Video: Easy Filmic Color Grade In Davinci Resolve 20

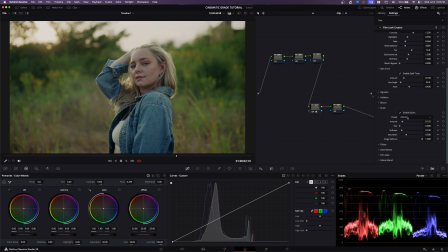8:21 Unless you were going for like a crazy film look for like a flashback or something, but I wouldn't use that. If you want like a smooth one that you could use on most projects, like probably go 65.
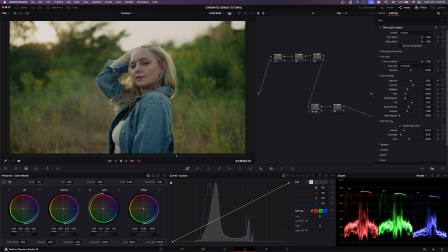8:34 And yeah, that is pretty much how you make a film look with this effect in Resolve. So now we can go ahead and just add even more to this image. So let's go ahead and start like actually color grading.
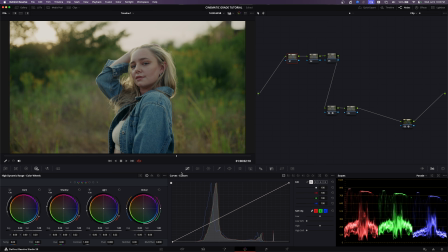8:51 So first thing I'm gonna do is maybe raise up the exposure.
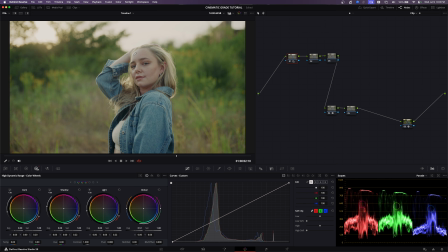8:58 Let me go ahead and see where her skin is. So if you actually turn on, display qualifier focus right there, you can actually hover over with your color picker and see on the waveform like exactly where her skin is at.
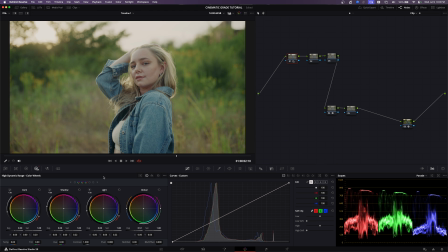9:15 So it's probably right there a little hot. So yeah, I probably went a little too far with it, so you can bring it back. And then maybe somewhere around there is probably good. So for like white skin, it can be a little brighter.
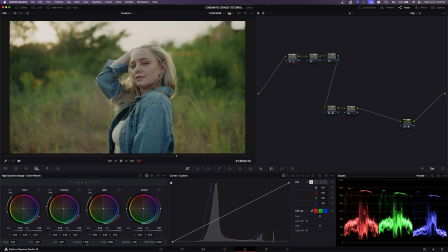9:29 It's usually around like 512 or 50 to 65 IRE. So like down here, it's usually like between these two. And as we can see, we're pretty much around there. So that is looking good to me.
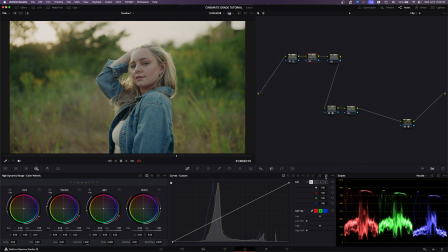9:47 And then the next thing I'm going to do is I'm going to start to add more of that like filmic contrast. So the way we're going to do that is we're going to come down to the curves. Also, I'm going over to the next node and I'm coming over, second node,
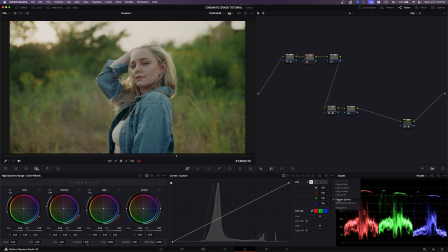10:03 and then I'm putting on editable splines. So what this is gonna do is I can now like move this around. It has like handles to it. So I'm gonna go ahead and start compressing the highlights more.
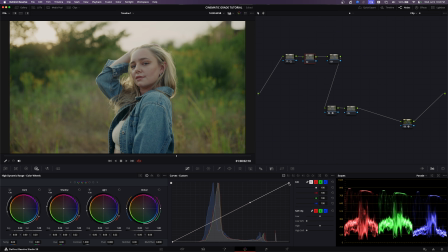10:20 So this is gonna give us more of that, the Filmic highlight roll off. So right now, if I like punch in, it's like where it goes into the highlights is a little harsh.
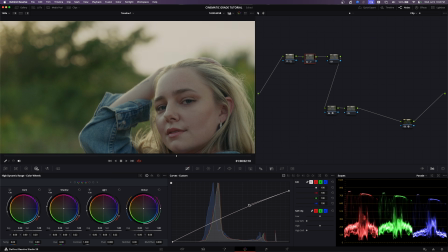10:34 So if I do something like this and then bring this down, you can kind of see it now, how it's like, it's kind of taking that crunchiness, like crunchy digitalness out of the highlights right there.
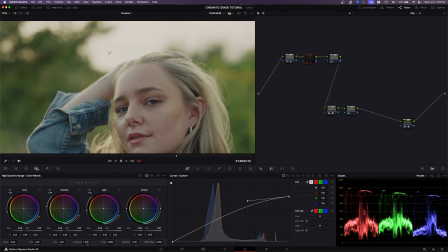10:50 So yeah, doing that, it kind of just adds more of like a smooth roll off.
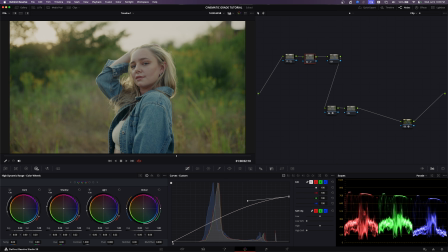10:55 So we're gonna do the same thing with the shadows, and we're gonna just add some more contrast in here.
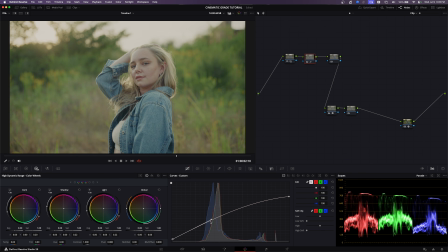11:01 So I'm lifting up these shadows just a touch. We're gonna be doing that, and then we're gonna take this handle and we're gonna start to bring it in.
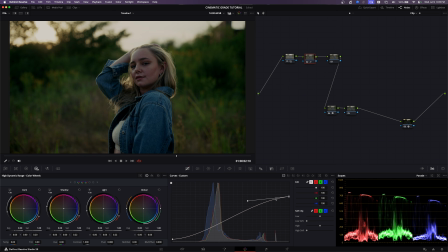11:08 And then the image is gonna start getting dark. So then we're gonna go back up to the highlights and then start lifting this up.
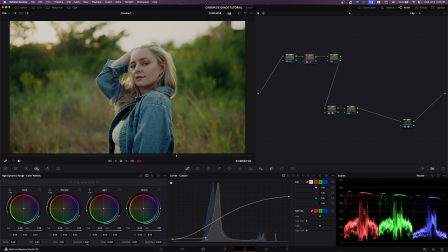11:18 All right. And a lot of this is just kind of like eyeballing the, the image, the waveform, just like getting everything kind of where you want it,
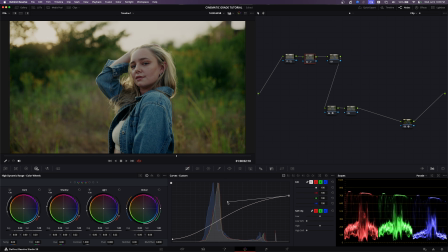11:32 because this is going to vary depending on your image so it's going to change. All right, so somewhere right here, I'm liking it. And as we flip this on and off, we can pretty much see that little bump of contrast that we've added.
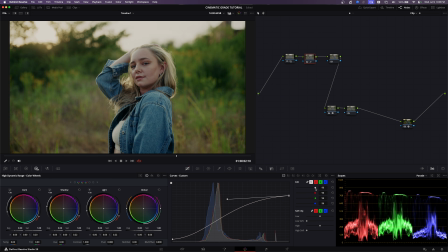11:49 And we can always like come in here and just dial this back if it's too strong. But yeah, so we have like our Filmic curve in place. And then again, we can go back to our primaries, lift gamma gain, if we want to,
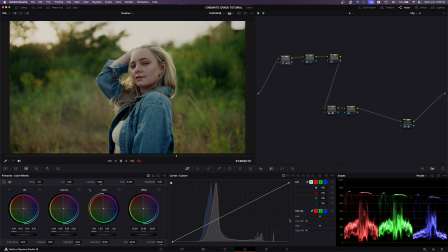12:06 and just like further do this even more, like get even more going here. And I'm doing this on a panel right now, the mini panel. So just like little tweaks. So there we go. We're starting to get it looking great.
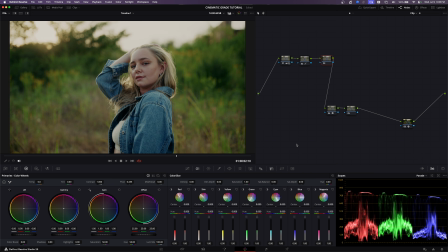12:26 So the next thing we can do is go over to saturation.